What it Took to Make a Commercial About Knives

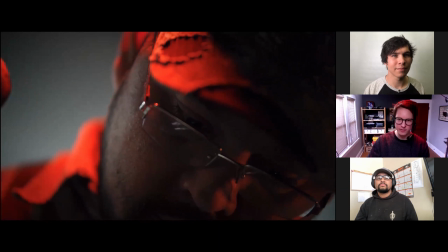[9:38]
Abrams cinematographers look and grade on some of this I was kind of referencing it talk to us about this shot this let we were going for real science-y
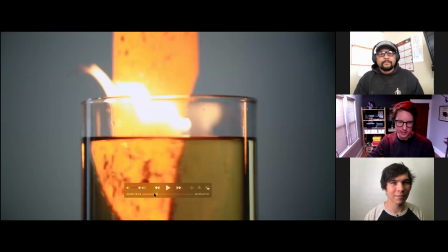[9:46]
look here what's happening what are you dipping it into what's what chemically is happening what are we looking at so this isn't something typical
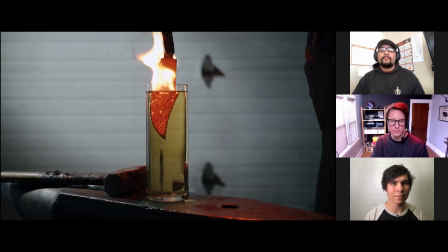[9:54]
you would see in a blacksmith shop or bladesmithing for for quenching but it is really cool and just for me to be able to watch this slow it down um yeah super cool and oh yeah you can see this one it doesn't do as quite as good a job but you this one
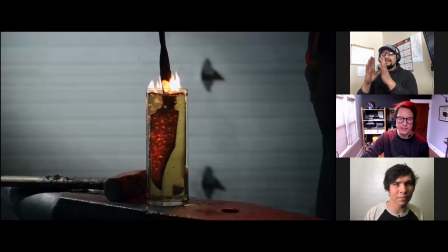[10:11]
nonetheless you can see how it cools from the outside coming in for sure yeah you can see the dark edges around it and and that that to me is super cool to watch because i actually in the in the quenching oil and the stuff where i can't see that i do see it
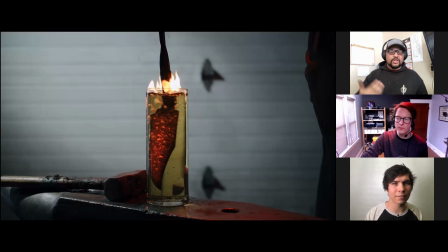[10:27]
when i'm grinding it later because it actually has an effect on the steel itself wow very cool yeah so so you can actually see uh hardening lines and how something hardens and those bubbles actually are our nightmares we don't like those bubbles oh okay so in a steel container we would shake it
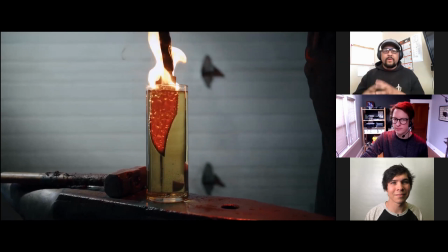[10:45]
really hard to break that vapor barrier um so that those bubbles because every time that bubble air is air is extremely insulating right but we don't want insulation when it comes to quenching we want it to cool down as fast as possible so when when we quench in a quench tank we would
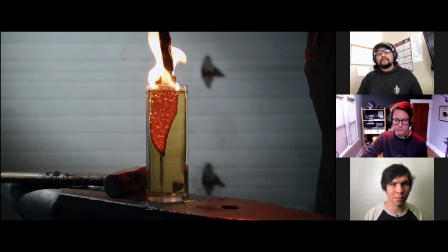[11:05]
um vigorously shake it to break those bubbles but yeah a little bit behind the scenes on that one this one uh was
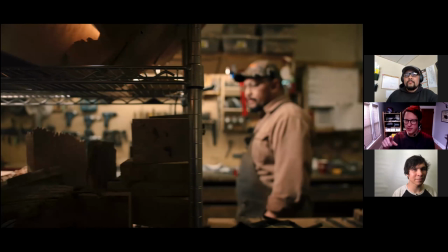[11:13]
a fun little quick challenge to light we left some of the practical lights on that you have and turn some of them off um but we put up a big four by um piece of diffusion just above this spot where you walk into and then raised i think the 300d up as high as we could and
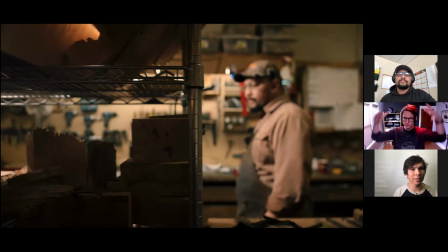[11:30]
just like pointed it back down to give that like super soft um diffused uh top plate i remember thinking this sort of looked like one of those
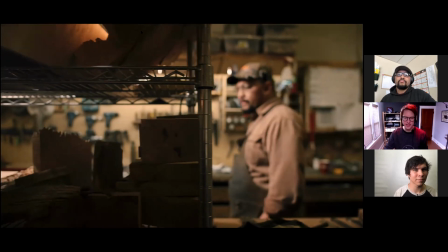[11:40]
dioramas in a museum and i like in this shot it looks like you have
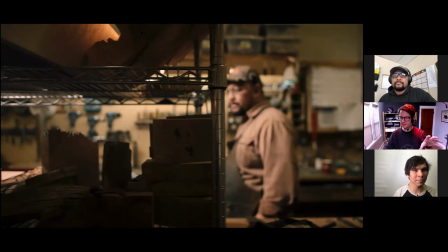[11:44]
like a like a bunch of specimens here so I like the idea of it looking a little like you're walking into your own natural history museum and you did have a piece of
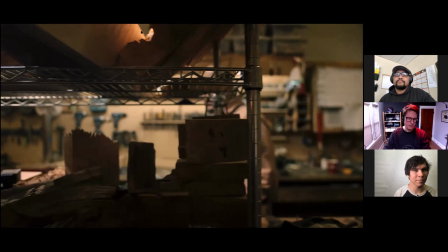[11:53]
mastodon bone right there which is
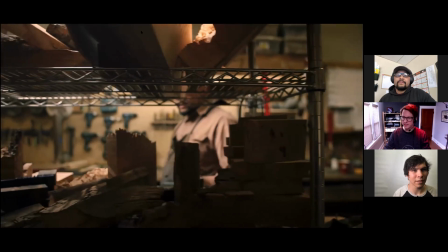[11:58]
pretty yeah yeah so yeah definitely like pulling a couple of those vibes out and it just sort of centered the shot because you can see like the
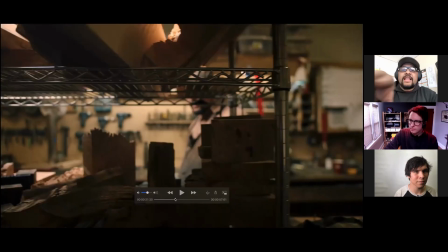[12:06]
light right above you sort of like naturally vignettes this in a bit there's chaos up front in the foreground but yet there's order in the background
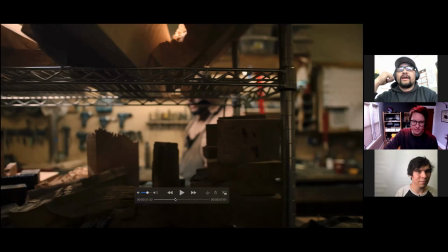[12:15]
with files being hung up and the drills being hung up. I just want to say right now, my shop never looks like that. Yeah.
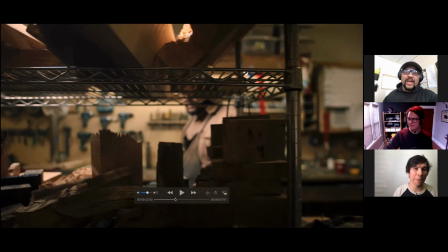[12:25]
It's all chaos, but no, with the order in the background in out of focus and the chaos in focus, I think it's just such a cool dynamic.
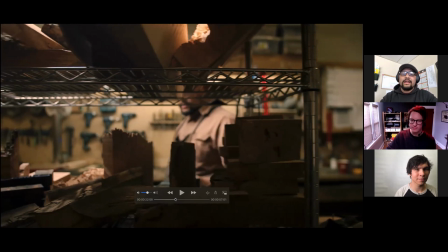[12:37]
And whether you guys meant to do that or not I mean wow that's that's one of the that's one of the things that just catches my my attention.